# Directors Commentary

last bit that was also sped up and we did a fade to black it's really quick but I think that gives it a really good punch because if you've seen the film the film continues to show the girl waking up from that moment and screaming and I think that just the fade to black really kind of puts up punch down and you don't know what's real what's not real yeah so this took around two to three hours to film and editing around three hours as well I think we really wanted to show the essence of the clip but we wanted to make our own as
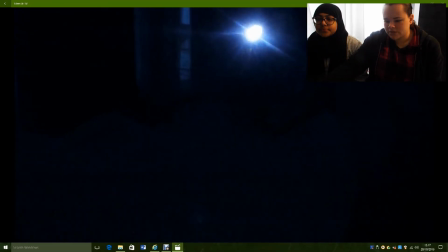well and it was a really nice shot in the middle with the torch which wasn't actually originally in it yeah it's a flare that we use yeah here
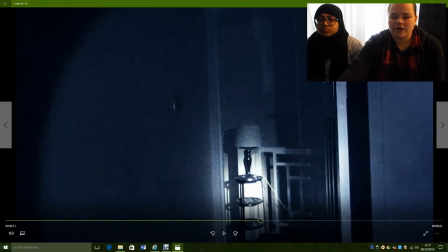It's a really nice shot because it kind of makes the audience feel like they're not sure what's behind the torch, but yet we know. It's just like shining the light on the audience. Also, because it's something every, like, it's very mundane, it's something every day that people have these objects,
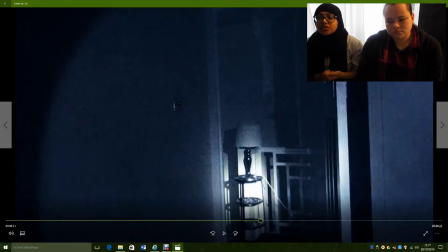and I think when we came to choosing the clip, we really wanted to involve that, because everyday life, when it's something we're so used to, it becomes more scary whereas if we're in a setting that's not so that we can link to we don't have that fright I got to set in a bedroom as well because everyone feels that like safe there because we sleep there yeah so you've got to
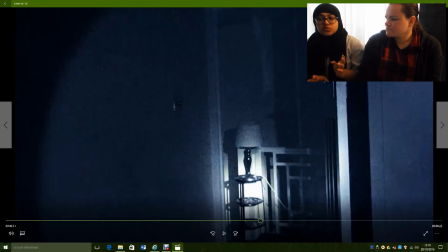feel safe our bedrooms from the original and the bedroom which we used were very similar but we had to like move things about and try to make it our own so I think we managed to I think we managed to like we had a little bit trouble with the hallway but you can
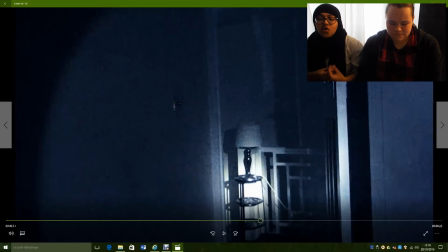run that with the book idea I think like overall I'm really happy with it because we didn't copy up every single but we kept the same camera shots which I think was important but we just made our own the colour correcting
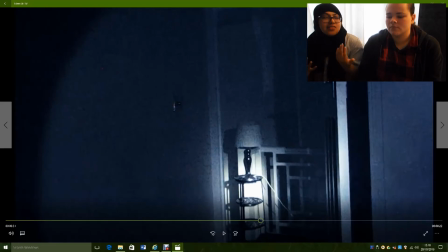setting, all of that stuff so I really enjoy this project and I think moving forward thinking about our trailer I really like kind of this sort of setting yeah yeah and the actress as well it's really good I think so I
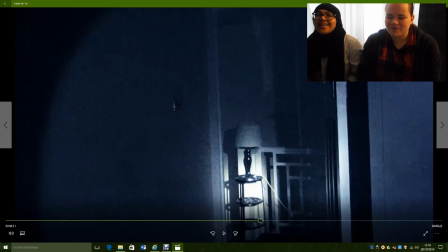really like the clip we chose and it was really nice to film we got a lot of good shots we put our own twist on it as well with the colour of correcting and some of the shots that we had trouble filming in the first one because obviously in a big camera set you've got you've got a lot of space but also we did
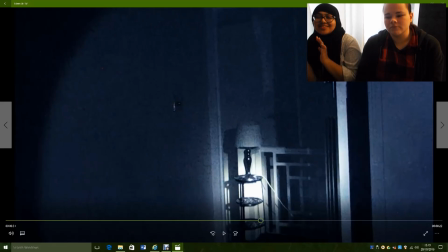it with one camera yeah so we weren't like somebody's there somebody's there which is a bit of struggle because we had somebody you know filming while somebody was dragging a chair like to the point and but we managed it well we planned everything out.
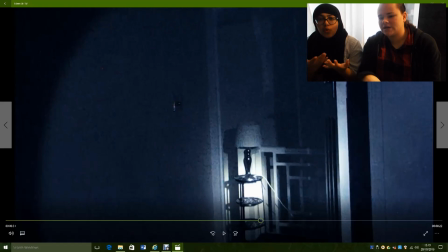The fact that we used the original audio helped because we could shout direction to the actress and move the chair in the background which was pretty good Thank you for watching. Hope you enjoyed.